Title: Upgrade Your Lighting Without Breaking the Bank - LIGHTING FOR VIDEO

One way you can take your videos next level without having to buy really expensive, complicated equipment is to upgrade your lighting. There are a lot of different lighting options, different kits that you can get. In this video, I just want to show you with some cheaper equipment, a simple way to upgrade your lighting, a fun little trick that Ali taught me a few years ago that is going to take your videos from here to here.
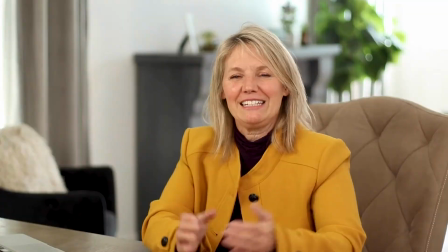Have you ever been watching a video and you're like, something's off, but I'm just like not really 100% sure what it is? Or in the reverse situation where you're watching a video and you're like, it just looks so beautiful. And when I shoot a video, it just doesn't look like that. And I don't quite understand like why, right? Like I'm using the same camera as this person, or I'm using sort of the same setup as this person, but yet my videos just aren't turning out quite as beautiful as whatever it is they're doing. More than likely, it's because of the way that they are controlling the light in their videos. Lighting plays such a huge role in creating the ambiance of the room.
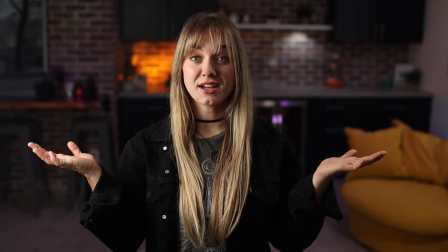I'm going to show you a couple of different examples first. In another video, Stefania talked about lighting ratios. Whether you have your person completely lit, so that's what I have right now. I just have me. I'm as lit as I possibly can be, so I'm the center focus. My background is lit, but it is slightly darker than I am. I do have some kind of interest going here and here with these lights, which are technically mixed light, but I did that on purpose because I wanted to create kind of a mood back there.
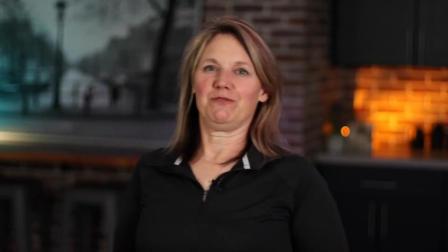I've got another example in this same setup where Ali actually added some colored lights and it created an entirely different mood.
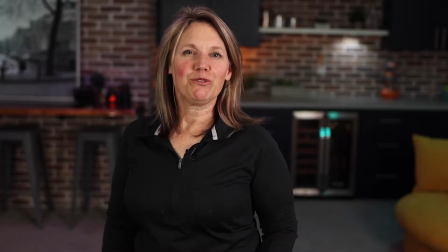So it's the same room, same setup, but she set it up in a slightly different way, and just look at the effect that those colored lights have.
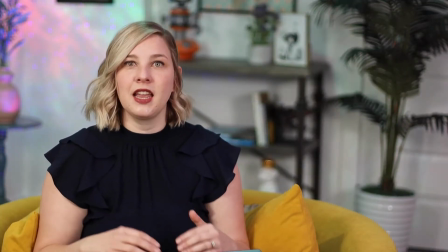In this example, I played a little bit more with a moodier lighting and also some overhead colored lights.
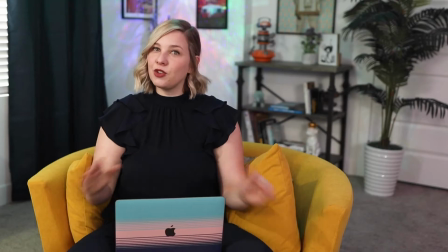So I'm a little bit more lit in this scene, yet the background is a little bit darker. I used like a blue and a pink light to create sort of this dark ambient mood behind me. So let's talk about a couple of things that you want to take into consideration as you're doing your lighting. One option that you have to make a really beautiful light is to have softboxes.
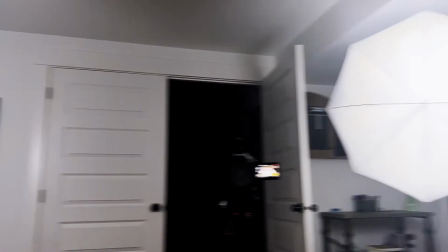Now we actually use an LED light with umbrellas.
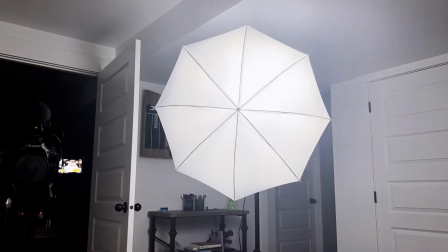Now for this video, I did a super simple setup because I wanted to show you how just a little bit of light, you know, I didn't do anything overly complicated.
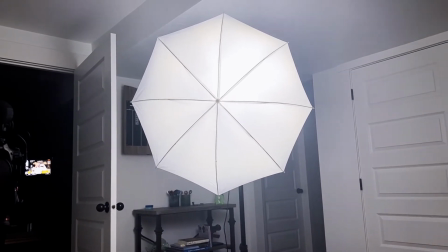I just want you to see you don't need a ton of additional light in order for you to make something really beautiful. Now, of course, like I said, I'm just creating the mood of I'm lit, my background looks nice. I'm not doing a ton here. I could be doing something a lot more complicated, a lot more fun, creating a lot more mood. Ali shines at this. She is so amazing at making the scene look really pretty. For this, I just wanted to show you, this is a simple way to do it.
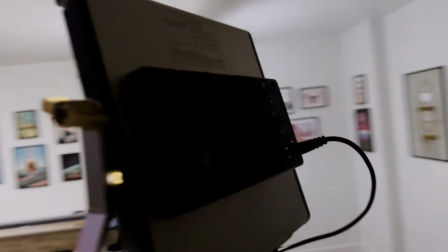So this is the light that I'm using that's behind the umbrella. I can kind of show you. It's got this little back panel back here where I can adjust all sorts of fun things.
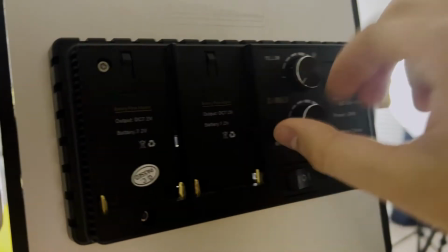I can dim the light. I can also change it to a more tungsten light.
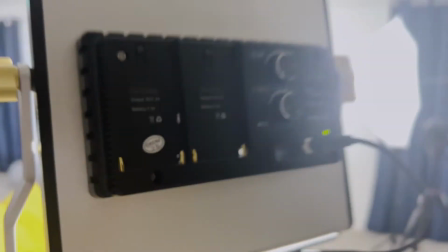Got lots of options there. I have everything set up right now to daylight, so we're gonna go back to that.
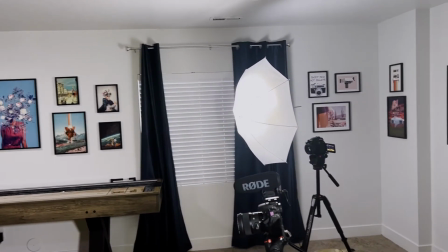And then I just have my umbrella attached to it. It creates a much softer, prettier light. A lot of people like to use a ring light. I personally prefer these. I think it's a little bit softer, a little bit more beautiful. Again, there's a lot of options if you want to upgrade beyond this, but this is a good starting place if you're just looking to enhance your lighting without getting overly complicated.
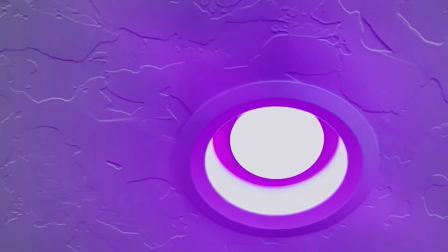The next thing that you can do is I've actually bought these color changing bulbs that I've put as my regular lights in my basement. That way I can really control, I can add different color elements.
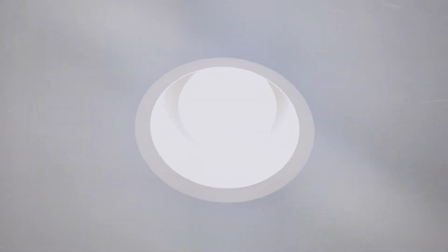You can switch between tungsten lighting and daylight, again, depending on the rest of your lighting so you don't get that mixed light look.